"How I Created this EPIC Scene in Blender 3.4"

Hello everybody, my name is Michael Subterman and welcome back to the channel. Thank you everyone for joining me back in another week and today I'm going to be breaking down this scene that I made in Blender for you guys so you guys know exactly how to make it as well. It's a pretty simple scene, it's just consisting of one long hallway and a focal object in the foreground.
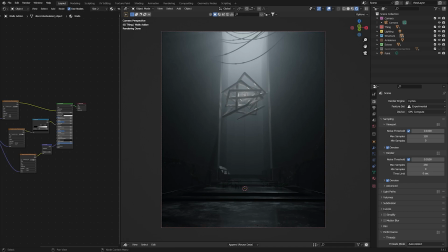0:23 So yeah, I'm going to be breaking it down and showing you exactly how you could recreate a similar scene back home for yourself. So taking a look at our scene here, you notice that there is one focal object throughout this whole scene, and it's this kind of like massive squares here in the middle. So that's what I did in the beginning.
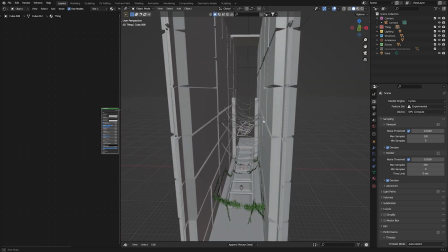0:42 So as you can see, this entire scene is like very simple.
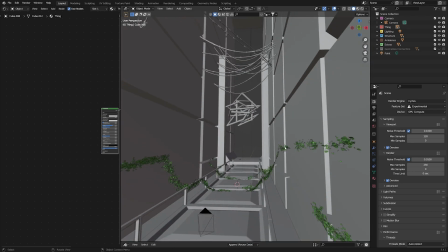0:45 It's just one long hallway with some greeble on the walls and some extra features like the ivy. so let's take everything away first so you
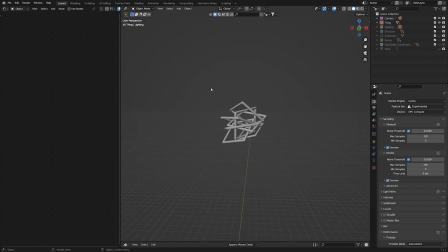0:54 can just see um so you can just see the camera and this thing in the middle which i called the thing so the most important part about making
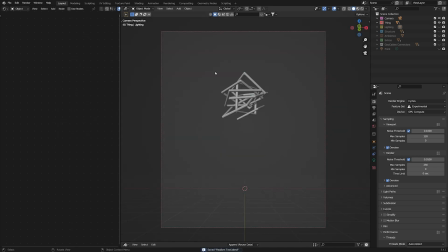1:03 a scene like this is kind of figuring out what your focal point is so if you take a look here uh i've decided that this kind of mass of
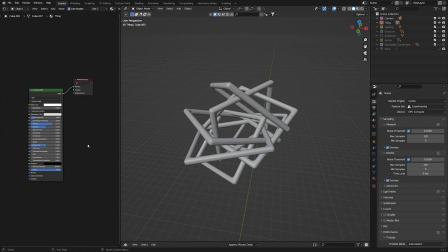1:10 squares is going to be my focal point so that's exactly what i did um as you can see here this is basically just a
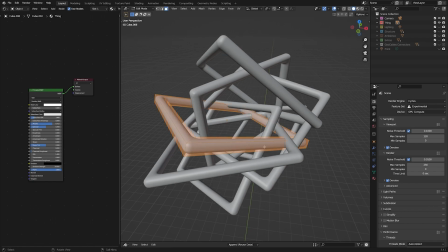1:17 cube that i duplicated a bunch of times and then ran a boolean modifier through to create this kind of ring shape structure and I also added this this bevel modifier to make it kind of more rounded so if
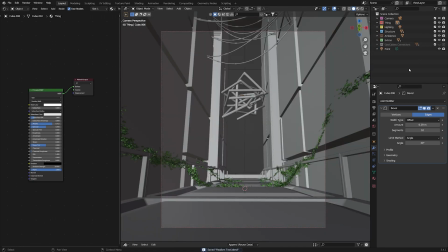1:32 we look at back in the whole scene again like this we can see that
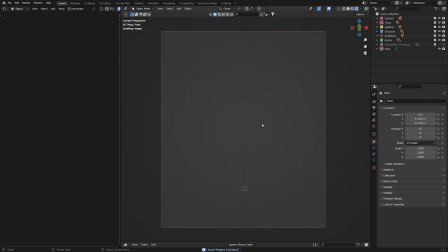1:36 it kind of fits well into the middle of this like super dark scene and you can kind of tell
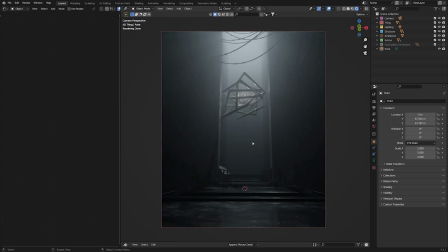1:42 that it's the focal object that we want to keep our focus on when viewing this piece of work. So the next thing that you guys want to do if you're trying to recreate a scene like this is kind of give your focal object a structure or some sort of thing to house it in.
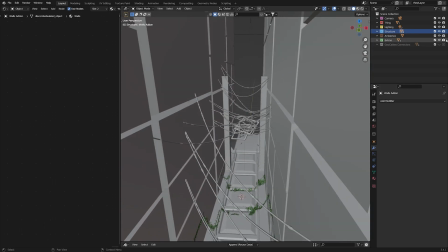2:00 So as you can see here, let's go back in the solid view here and let's take away everything else here so we can just see the structure.
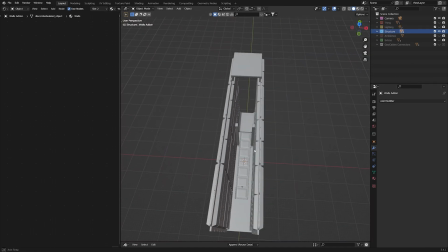2:09 So the structure is pretty simple.
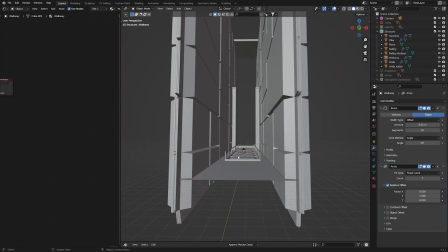2:12 If we go in here, i i started off this entire thing by kind of creating this walkway so if we just uh take everything else out like here
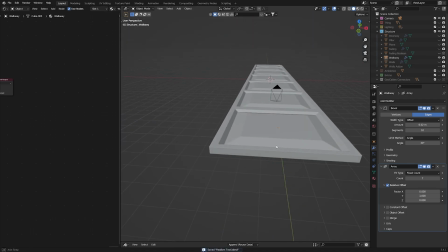2:20 you can see that this is a super simple walkway that uh i created you know with some simple hard surface modeling um so if you
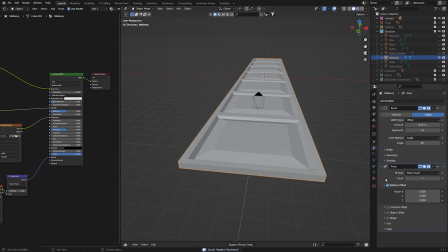2:29 can take a look here and it's just a bevel modifier and an array modifier in order to kind of add more squares along
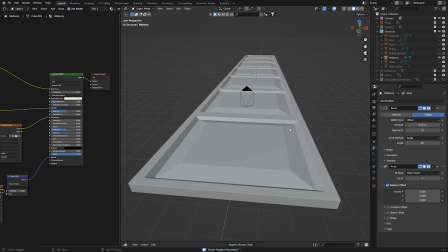2:37 the line uh and then from the walkway i kind of uh you can make this in however you want i just chose to have this kind of like slanted in
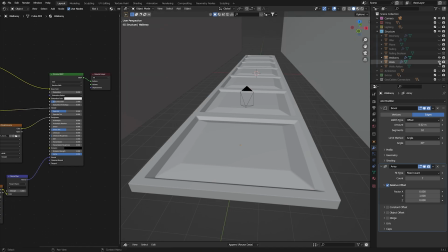2:44 uh shape here but after the walkway i added these walls which again is super
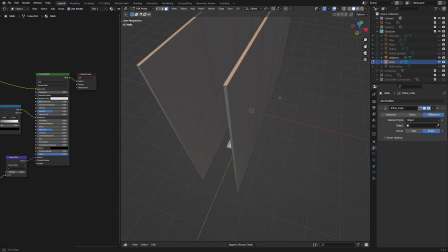2:49 simple it's just it's just a uh it's just two uh really
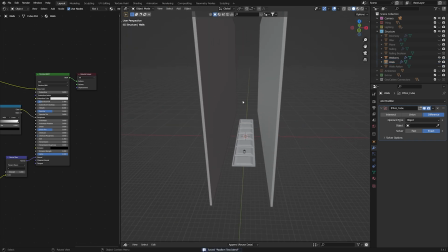2:53 large and stretched out cubes uh which i subdivided for for later
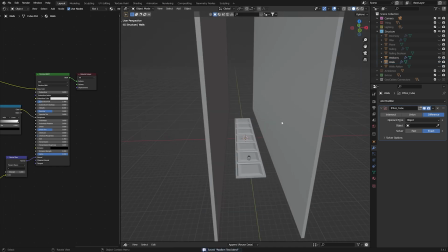2:58 which you'll see why and then after after the walls i just added a plane on
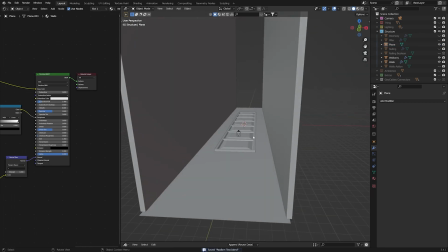3:02 the ground just to kind of give the ground something uh to give the walkway something to stand on and then i i thought that this
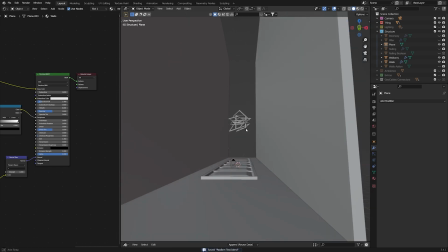3:09 wasn't going to be enough with the thing in the middle here so I wanted to add a little more structure to the place so if we go in
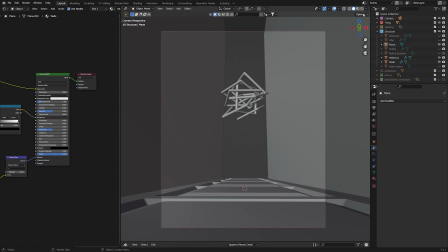3:17 our camera view here as you can see it's looking kind of plain right now so what I did was I
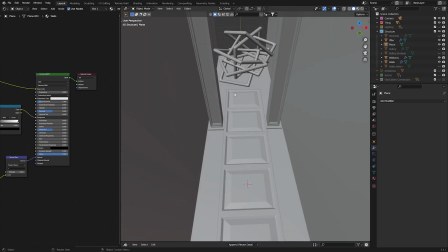3:21 decided to add pillars and as you can see again it's super simple these pillars
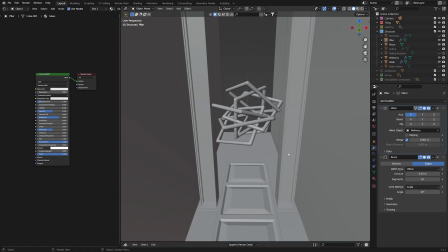3:26 are just a mirror of one another and these pillars are
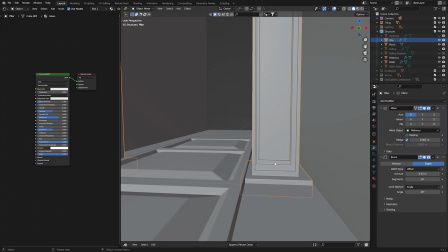3:31 just you know very simply sculpted using hard
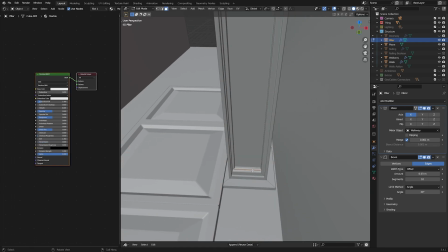3:36 surface modeling with a lot of insets and extrusions so as you can see here these are just insetted and extruded a few times uh yeah so
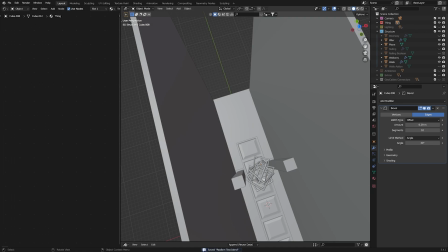3:44 then after that i decided that i wanted something uh behind uh this this object here because it kind of still looks a little empty in the back and that's when i added in uh the doorway so this doorway i took a lot of inspiration from like sci-fi uh with these like slanted
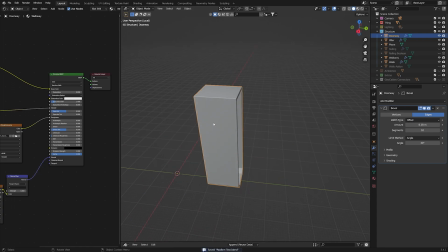4:01 edges and it kind of looks like a portal or some kind of like jet thruster engine something like that but yeah i took a lot of inspiration